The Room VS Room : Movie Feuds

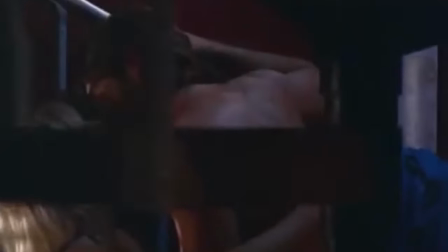The movie is far smarter than any one person can dissect, unless you are the creator Tommy Wiseau himself.
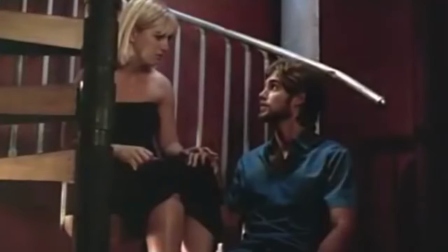It's a polarizing film about the duality of man and the lengths he will go to to win what is rightfully his.
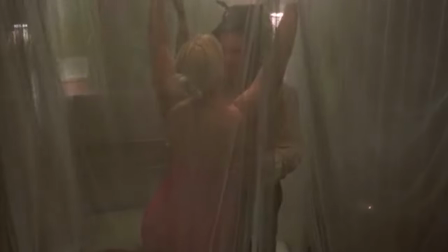In the first 30 minutes alone, we are treated to not just one softcore sex scene, but three, two of which use recycled shots in the bedroom. Make no mistake, this is not done by accident. Every frame is a painting in motion.
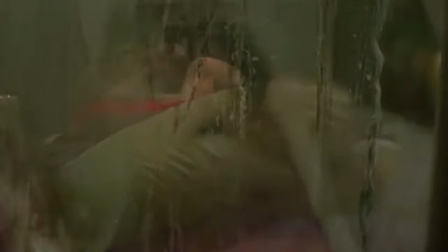Much like Michael Bay reusing shots from one film to the other, Tommy carefully extracts moments that need reminding.
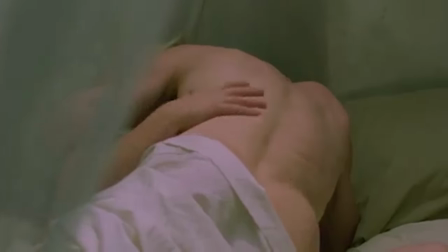Typically it's one of Lisa's tits. The sex scenes welcome us into Johnny's playground and keep us engaged with the animalistic acts of pure love. And by the way he ravages her, I'm not entirely convinced he wasn't fully inside her until completion.
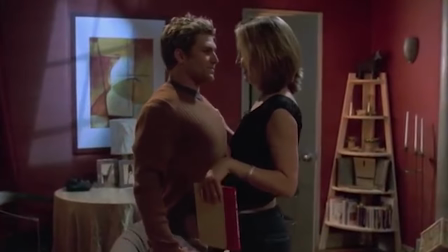Tommy also wisely sneaks in a BJ scene to knock the audience over the head with the contrasting situations.
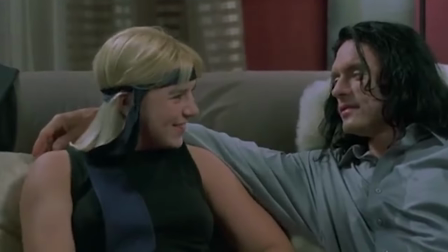Where Johnny and Lisa are very much in a passionate embrace, we see his simple-minded friends fornicating on the couch.
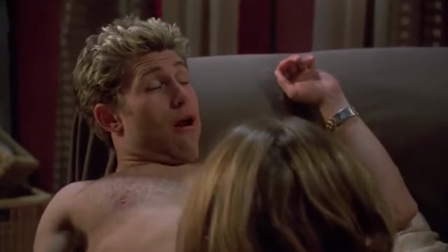It's silly and stupid and it's all intentional.
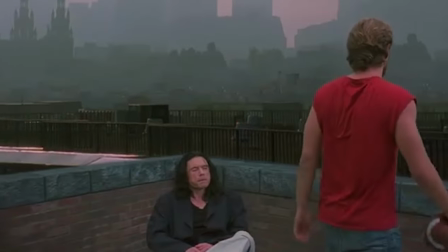Simpletons often criticize this tour de force for having a bunch of football scenes sprinkled throughout, But it's not the films job to dumb shit down for them.
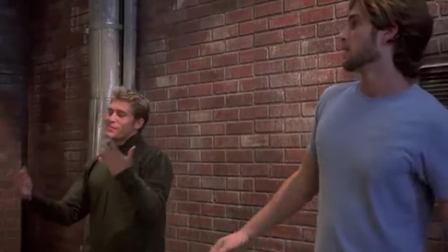The message couldn't be clear no matter what these guys are going through in life There is always a constant for them and that's tossing the old pigskin around
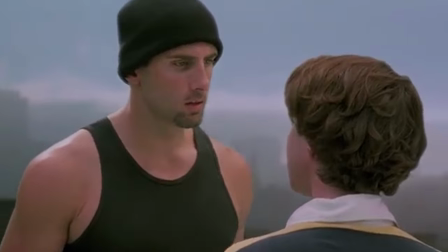Mike's banging Lisa Denny's caught up in some seedy shit with drug dealers Johnny doesn't have the faintest idea of how to communicate with people as
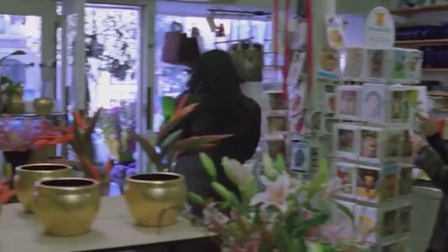he is secretly a cyborg None of this matters when you're playing a little football. It's like each toss of the football is a little bit of that Caribbean washed away. These guys are all bipolar as well, you should know that.
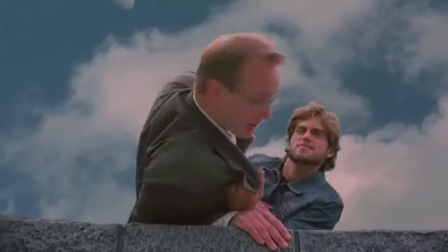One minute having a casual conversation and the next trying to throw each other off rooftops, which is what I wanted to do myself after sitting through the room.
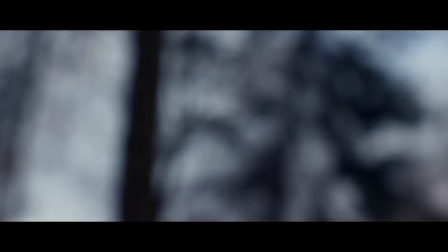The story is so one note and simple.
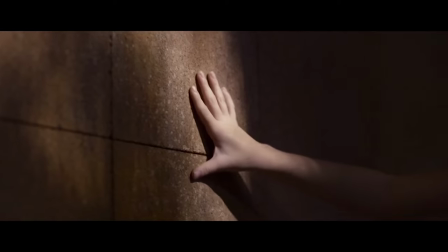A woman is kidnapped as a teenager and forced to live, give birth, and raise a kid for many years in a small, isolated room with no contact to the outside world. It sounds worse than it is. They have a TV and book and rat to play with.
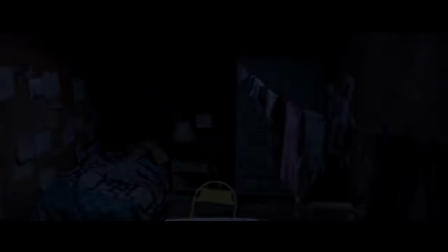They aren't living out each day with inner demons like Johnny and his friends, that's for sure. Room's second half is about recovery or the lack thereof.
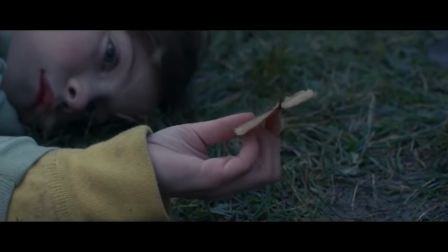I suppose some average movie goer may consider this a remarkable film full of intense drama and extremely emotional moments.
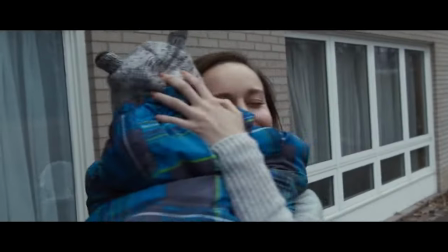A movie that's hard to even sit through, especially as a father of two who can't stand to watch kids being treated in such a horrific manner.
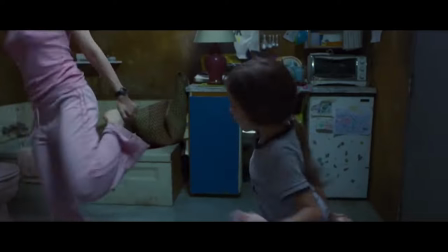Sure the movie is only inspired by true events, but those true events are even worse than the movie's version. To those idiots I say, see better movies like The Room. Unless they're too afraid to branch out and try something better. Maybe they're a little bit too chicken?
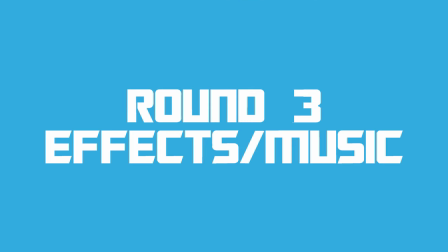Where do I even start? The Room is so dense. Every single frame has something going on.
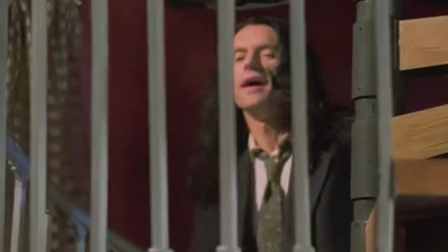From the clever use of spoons in the picture frames, symbolizing Hollywood and its spoon-feeding bullshit, to the amazing use of music,
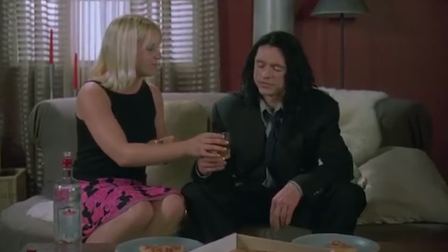the soft jazz and dated soundtrack that sounds like something out of an old episode of Red Shoe Diaries makes you go even further down into the psyche of man. Not since 2001 A Space Odyssey have I felt so out of the loop. It's refreshing. It's beautiful. It's the room.
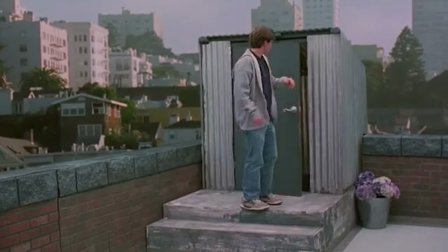Visually, Tommy Tommy is doing things no other director would even consider, like shooting the film on digital and traditional stock in tandem.
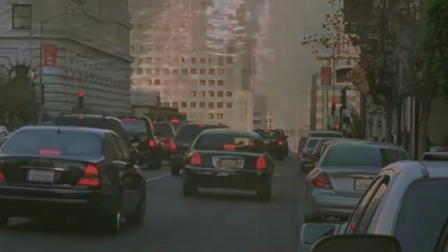Sure that doubled the cost of the picture, he goes against all conventions. Most directors use establishing shots to let the audience know the character's location,
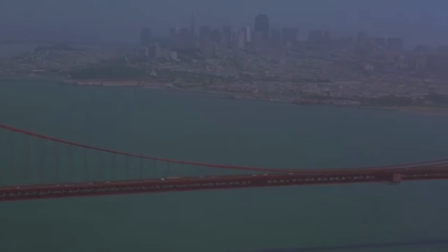but Tommy instead opted to place in stock footage of random things like bridges and parks.
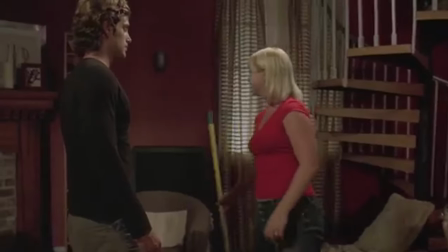He pushes the fucking envelope, and when you think he can't go further, he takes the envelope and fucks it out of existence.
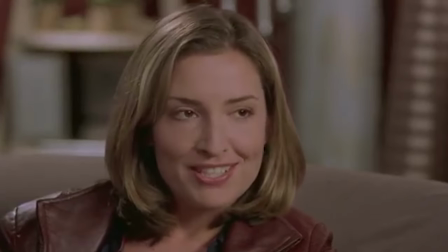The soft focus he uses on everything gives the film a sort of soap opera feel.
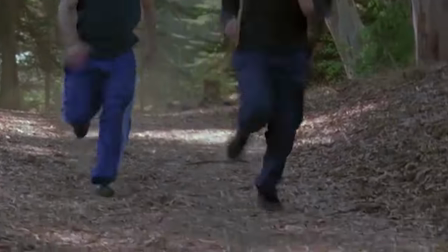He counters that emotion by putting the camera at angles that don't look pleasing on the eye at all and keep you up close to the action, almost claustrophobic at times. Speaking of claustrophobic, Room feels too personal.